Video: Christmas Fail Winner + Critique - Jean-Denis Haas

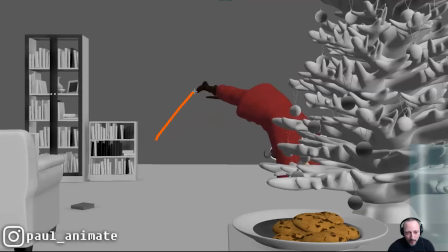1757s
Other than that, I think your arcs are okay. Again, picky. It feels like you're initiating the foot up here. And then once you're here, let me do this here. You know, you have your shoe till here.
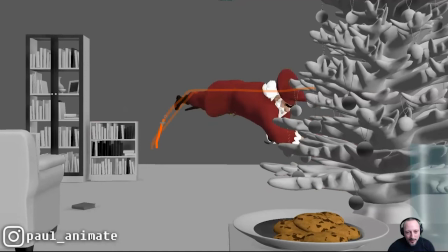1771s
And then this happens. There's a slight feel of this, where again, you might just work a bit more on those arcs. Again, did it matter upon first viewing? I didn't notice it because the overall actions cracked me up. But as you want to go in potentially with some polish, this could be something.
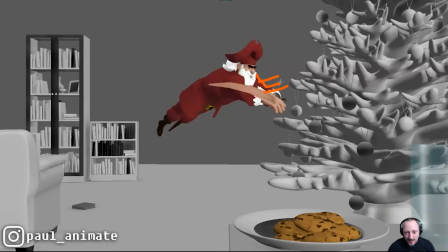1787s
Same thing with maybe at this point, you're tucking in that arm with the hook a bit higher to prepare for that roll, or you go a bit lower, meaning that you don't have an overlap between the two. You might want to work on that silhouette where,
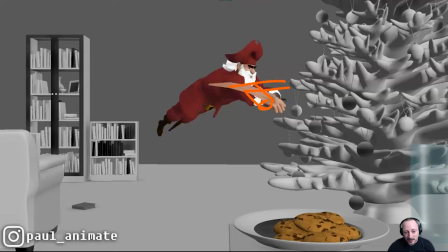1802s
again, maybe that hand is lower, this is higher, or that hand is actually higher and the hook is lower, because this is the arm of the action that's more nimble and there's more weight on this maybe because of the material of this, and maybe that will make more sense to have that arm higher, but that one bent with the hook here.
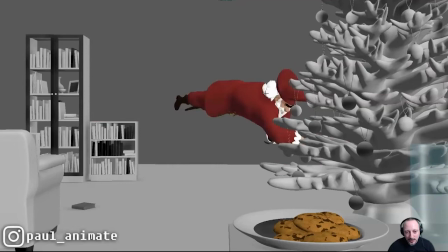1821s
So a couple of things to potentially think about. But there is a slight feeling that everything gives us an energy, you know, momentum
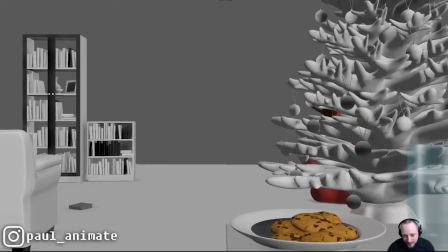1830s
that lasts only till here, and suddenly it kind of dies and deflates towards the end there.
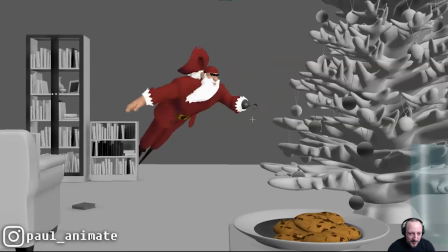1838s
This is super picky, by the way, just because I can. Because I'm not the one potentially fixing it or animating it.
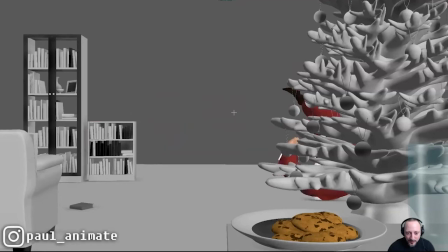1844s
It's always very easy to give critique and suggest all those things. But again, I love the drag.
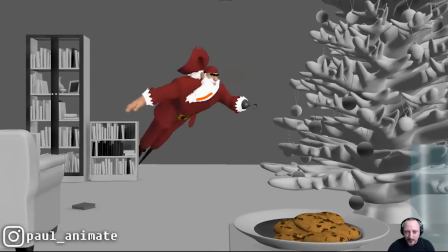1849s
I love the smear. All that is very cool. Love movement on the tree.
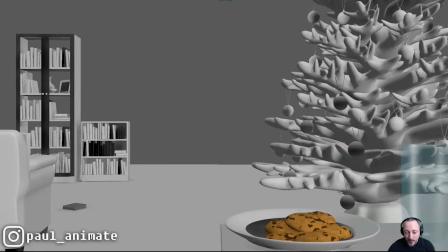1855s
Set pieces moving are cute. I mean, potentially, again, I'm going to be super picky where you would separate this. Maybe the base is less. This is moving a lot more. These guys would move separately, copy-paste with offsets. But it's the tree. He hits the tree, and it's the tree that moves. And then the tree will affect the base a bit less, right?
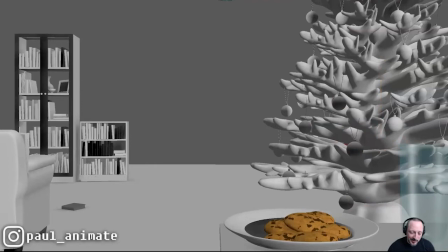1875s
So you have more movement here, less movement there. It's super picky.
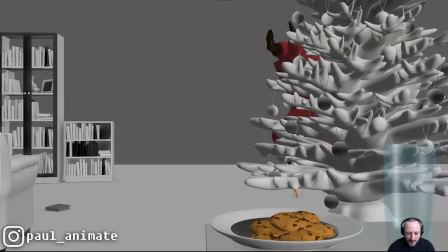1878s
Then we have this, which again is a different thing of you're introducing the finger first, which is really funny, and then the face. Potentially, you know, could be fun to explore what I said before, face, then fingers, but also giving us a bigger surprise because we are
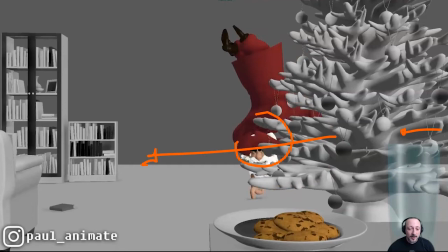1894s
expecting an entry here, and maybe the entry from off screen into frame in front of the tree would be potential stronger surprise.
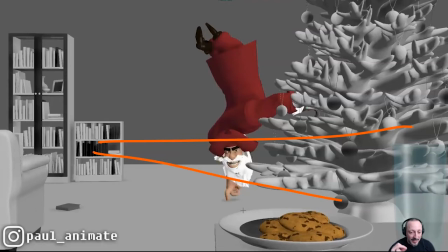1902s
It might help you with the timing just because he has to travel more. He is going to be faster, and visually you're going to have that speed increase, that ramp up of energy.
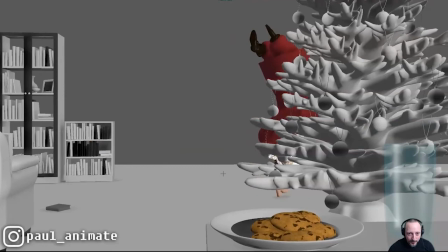1912s
But anyway, let's look at what you have. So you got a clean silhouette with this.
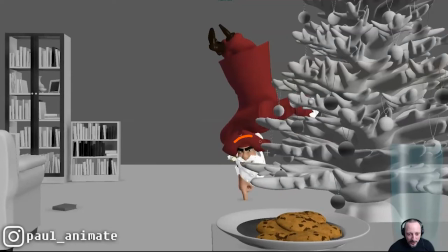1916s
You have a clean silhouette with that. I still feel like you could potentially push the face a bit more.
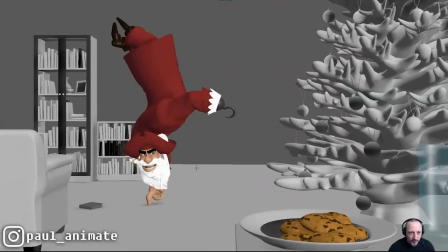1923s
You have nice up and down on the head. It's cool. It's not just one pose.
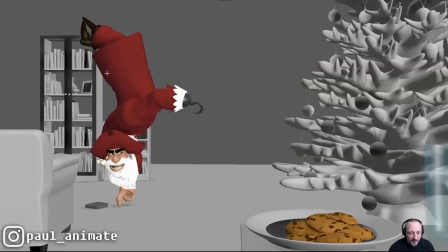1930s
It's really nice. You have ambient movement in here. And it comes together into that, into a cleaner, nicer pose.
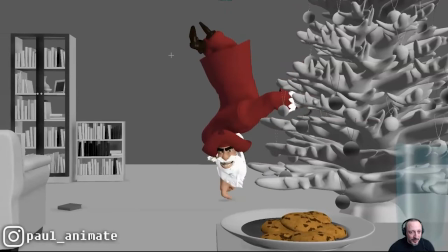1937s
But I like that it's separated. Then you have somewhere to go, right? You have contrast between this and this.
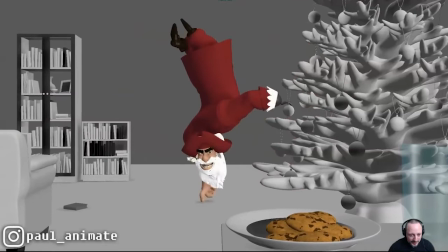1944s
This overall movement in here, which is cool. And I see it here. It's very nice. A lot of great attention to detail there.
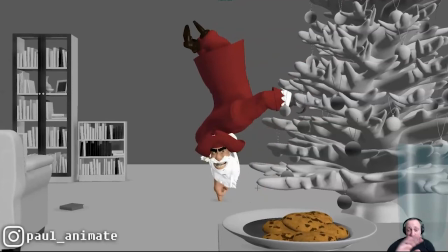1953s
You could potentially start like this with the fingers. Again, this is insanely picky, but it would be interesting to explore that.
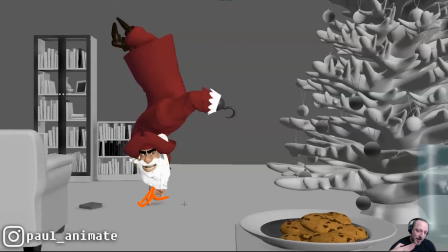1960s
On this, you actually get into a full extension on that finger. That it starts to get.
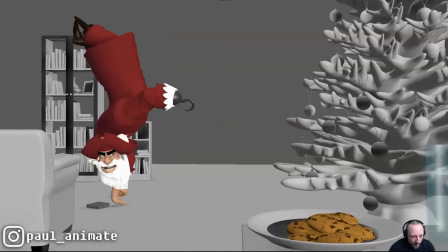1966s
Again, you ramp up and you ramp up the energy level with the fingers doing and getting stronger and having more of that.
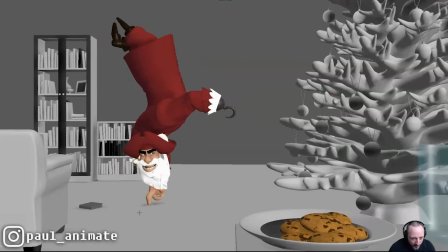1974s
It's also fairly cheated where
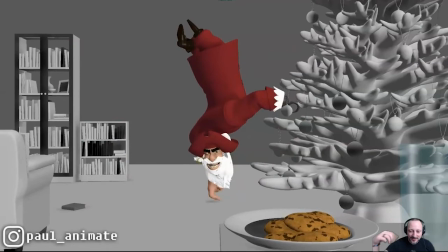1980s
it's a train in the background here. I'm just watching the fingers where, you know, you rest. I know this is a cheat because if you watch this, it's fine.
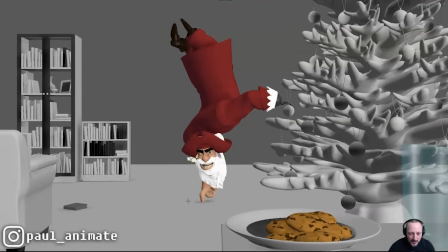1988s
Like it has that feeling of, if you're really looking at it, your finger is sliding. So it could be interesting to explore this.
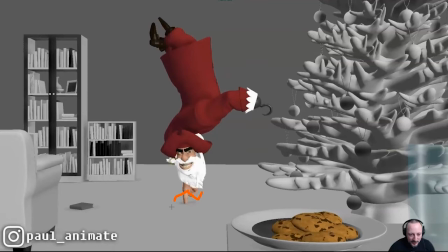1996s
And then on this frame, the finger is here and then it's bent and then the next finger comes out.
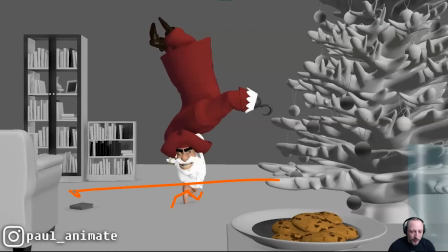2000s
So there's a chance that the distance you're traveling is way too far for these tiny fingers,
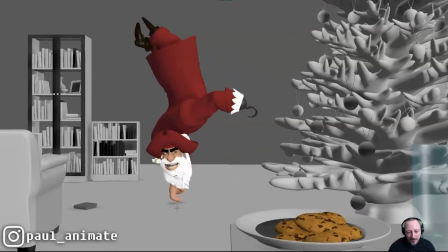2008s
meaning that the fingers would be so fast that it would be so stroby that we lose the effect and the humor. So I understand why you have frames of sliding travel.
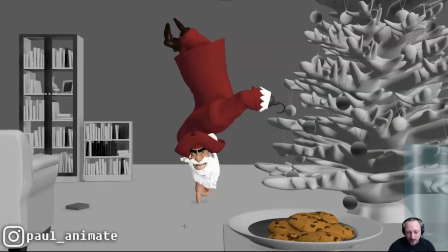2021s
But it could be interesting to explore how far you can push this until we reach the strobing effect, where it's,
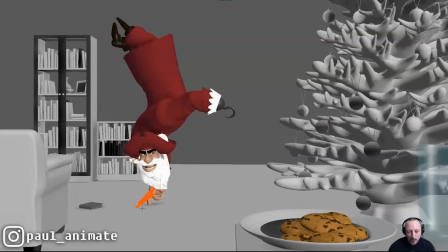2028s
and it might just be, again, like I said, extending the fingers more, and that will give you a faster
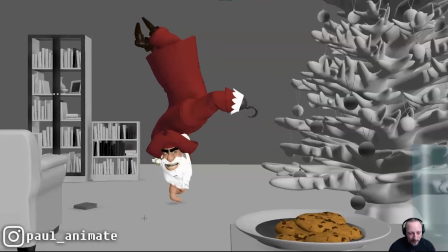2034s
timing or faster look and ramp up of energy, but I would look for that. This was cool.
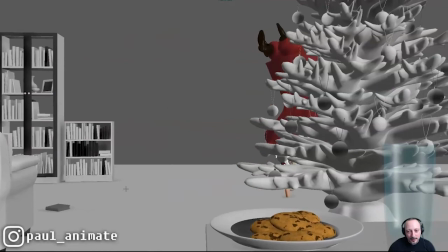2040s
I like that the book is actually affected by it. I like your exit here. I think the other reason why
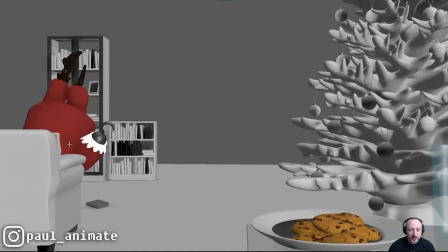2048s
I had the impression of him hiding is because of the timing where you have this, right? You got the mass here, the object, and then
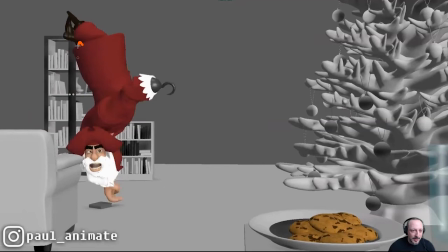2059s
especially with this frame, that's a big frame of change, meaning you have this silhouette, right?
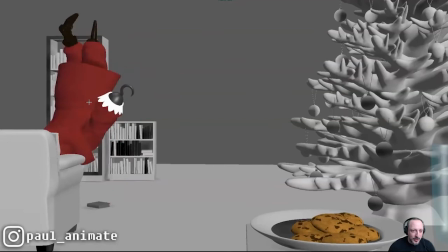2065s
You look at the overall red. It's fairly small of a change. It's a bit bigger, but I like how there's a drag.
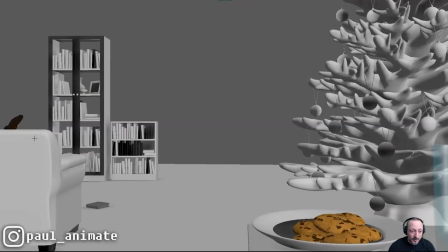2073s
And then you got this. It's a big frame change in terms of just a visual mass of red. And that's the big one. And then we have a little this, so it's not a complete pop. And I think because of that, this feels like he is initiating that. He has the speed of it.
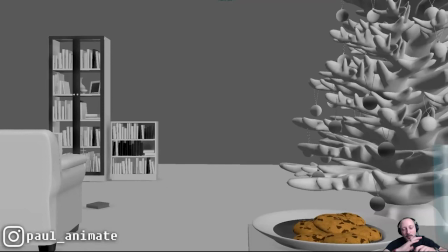2092s
By that, I mean, if someone does something and then falls, there comes a point where you're not in control of your movement anymore. You might be walking, tripping, and then it becomes physics where it's just that and then fall. Now that can be pushed and stylized where it's whoa, and a bit faster,
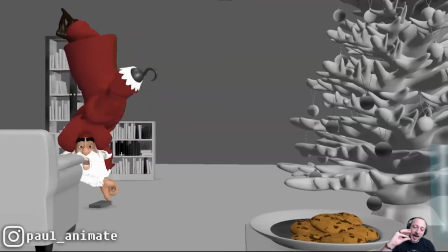2109s
but you have to be careful that there comes a point where when the speed is so fast, when you would expect just a bit more hang time and a drop,
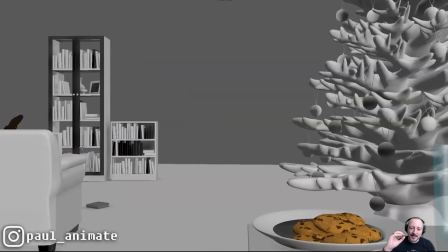2118s
even if it's stylized, when you make that so fast that it's a point where it becomes voluntary, if that makes sense, where I'm deciding how fast I'm falling down.
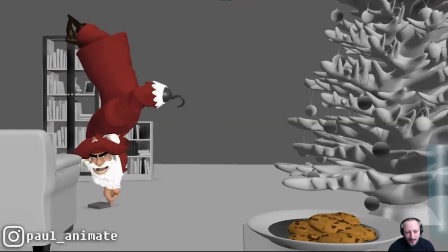2130s
So it feels less like I tripped and fell, but I want to go down fast because I want to hide.
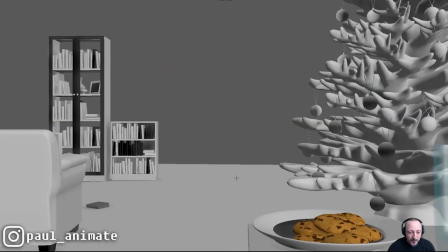2137s
And maybe that's what I felt when I saw this and I didn't quite get the whole moment of tripping potentially. This is what I said before. Is this because, imagine he's completely in shambles, legs and everything, and he's kind of, he gets back into, oh, let me get back into this.
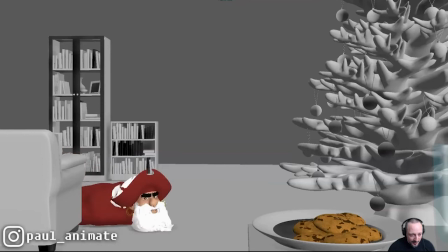2155s
This is how I interpret that moment. I'm not quite sure if that's really the case there.
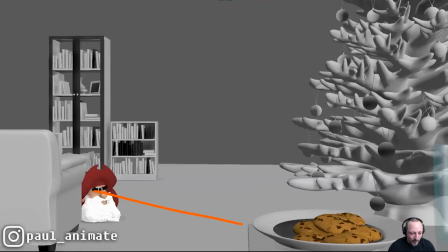2160s
Again, like I said before, watch out. It has a feel of just looking at me. And I think I would, again, eyes on the prize and potentially a bit wider to then frown. Because also the frown and squinty aspect is that he goes, huh.
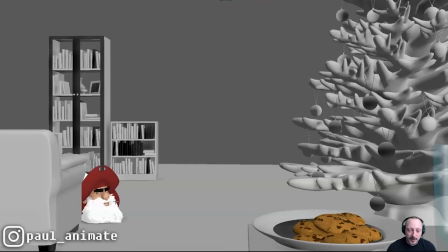2175s
And then the frown is like an overall tensing of the body where, okay, I got to get back into that, moving myself forward. And that energy and that, you know, the effort, tensing of the muscles, which we don't see.
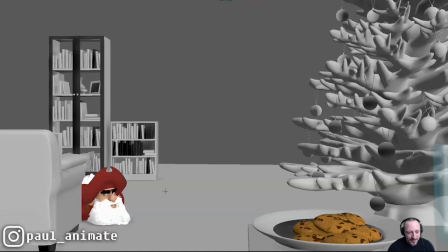2189s
It's kind of like the eyes squinting are the visual representation of him straining and using more effort, if that makes sense. So not only for contrast would I go wide and then squinty, but also because of a physical aspect of it.
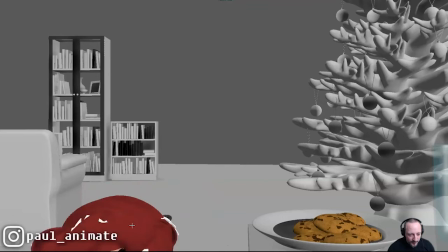2204s
Not as very nerdy, but I'll potentially do that. This would be fun again with that turn that the beard is a bit lagging in this. I actually really like that we don't see any movement in the arms and legs.
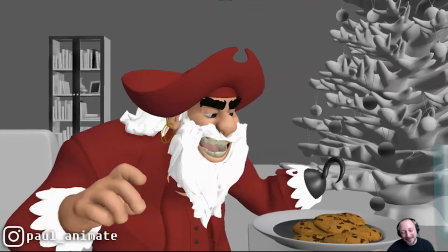2219s
Watch this.
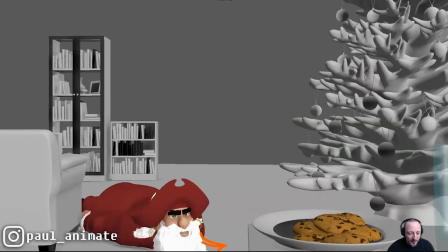2223s
It's basically the character just magically sliding forward. I love that.
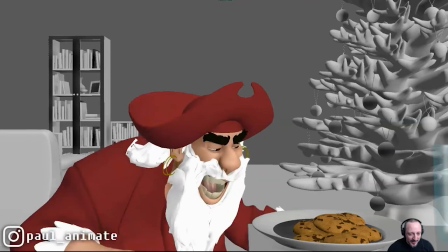2227s
Because sometimes you don't have to be literal and make it all, you know, clean or physically possible and mechanics working.
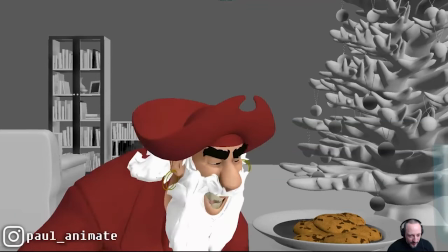2234s
I just love that. The pushing of. Now, this is all cool.
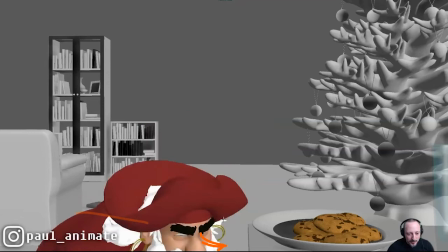2241s
Watch out again for your spacing. There is a slight. Let me go back into this here. Nose is here.
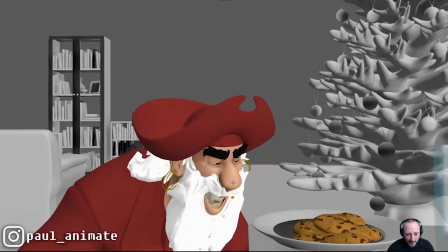2248s
Nose is here, roughly, right?